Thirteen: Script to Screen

did you what was the approach how are you going to shoot the film what did you want the look of the film to be when you didn't actually have the normal budget you were accustomed well i'm gonna do my slides in a minute but i have to say one funny thing i love what you just said because vanilla sky i knew i was on a big budget movie with tom cruise when one day i looked over at the set and i saw the assistant cappuccino maker getting a massage by the full-time masseuse on the set i'm like whoa i've hit the big time now on my movie the budget was 1.5 million total on 13 we did not have a cappuccino maker and we did not have a masseuse so we bet we didn't even have an off i mean that we have a white folding table and that's where the producer sat out in the yard of each set that we went that was the office I still have that white folding table because all I got paid on the movie was three dollars and the white folding table I got to keep so I but I loved it you know I went to film school UCLA that was the most fun
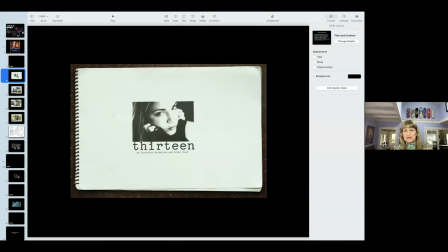1455s
days for me I love student filmmaking I like to be an action book so I you know just quickly this was a little look book and the second that I finished the script that I typed this what's the title going to be I just typed 13 and I stuck this picture of Nikki
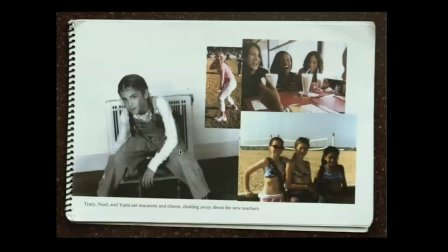1471s
you know on the cover I'm like I guess that's the title you know and this was how Nikki looked before I went to Vancouver on the show you know little fun kid and overalls and then when I came back she looked like you know the art talking about the arc when I came
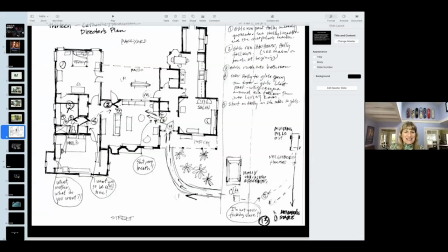1488s
back you know she was all like little baby J-Lo like radical you know super cute so how do I work with the production designer? This is an example. This is, I knew that like 60% of the movie was going to be filmed in Tracy's house.
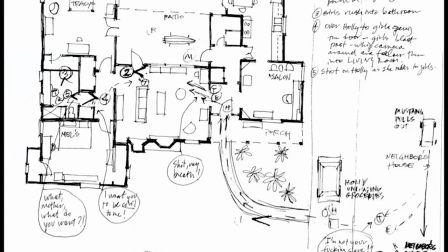1507s
Okay. So this is a floor plan of the house. I wanted a lot of windows, you know, big banks of windows. And I wanted a lot of accesses that I could build depth into it.
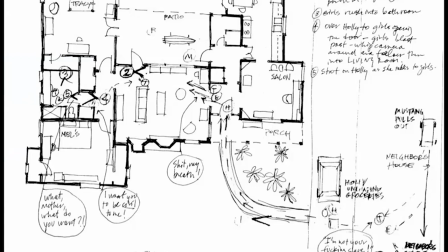1518s
And I'll explain why. Like, for example, here was the beauty salon, here's the kitchen the laundry room okay so you can see there'd be a window here i could have somebody standing in the salon and then you could see people behind you in the kitchen and even behind you in the doorway in the laundry room that's
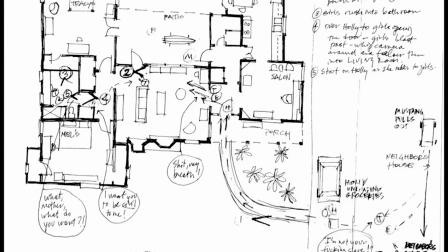1535s
in one direction and the other direction i could see depth this way door salon you know and here i could see depth out on the patio
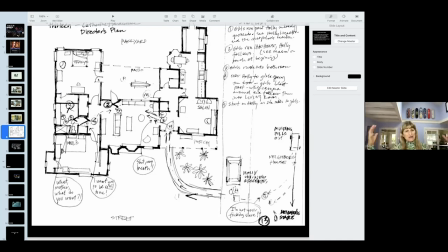1543s
or in between the two bedrooms so i wanted a house that had a lot of lines of sight and had a lot of windows for a couple reasons. Like I mentioned, I wanted it to be a very kinetic with the energy of the teenage girls, kinetic style of filming.
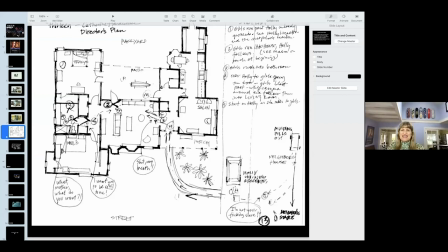1560s
So I didn't want to have light stands set up in all the rooms. I wanted to have natural light from the windows and that was very important to me. And, you know, of course I talked about this with the cinematographer and the production designer.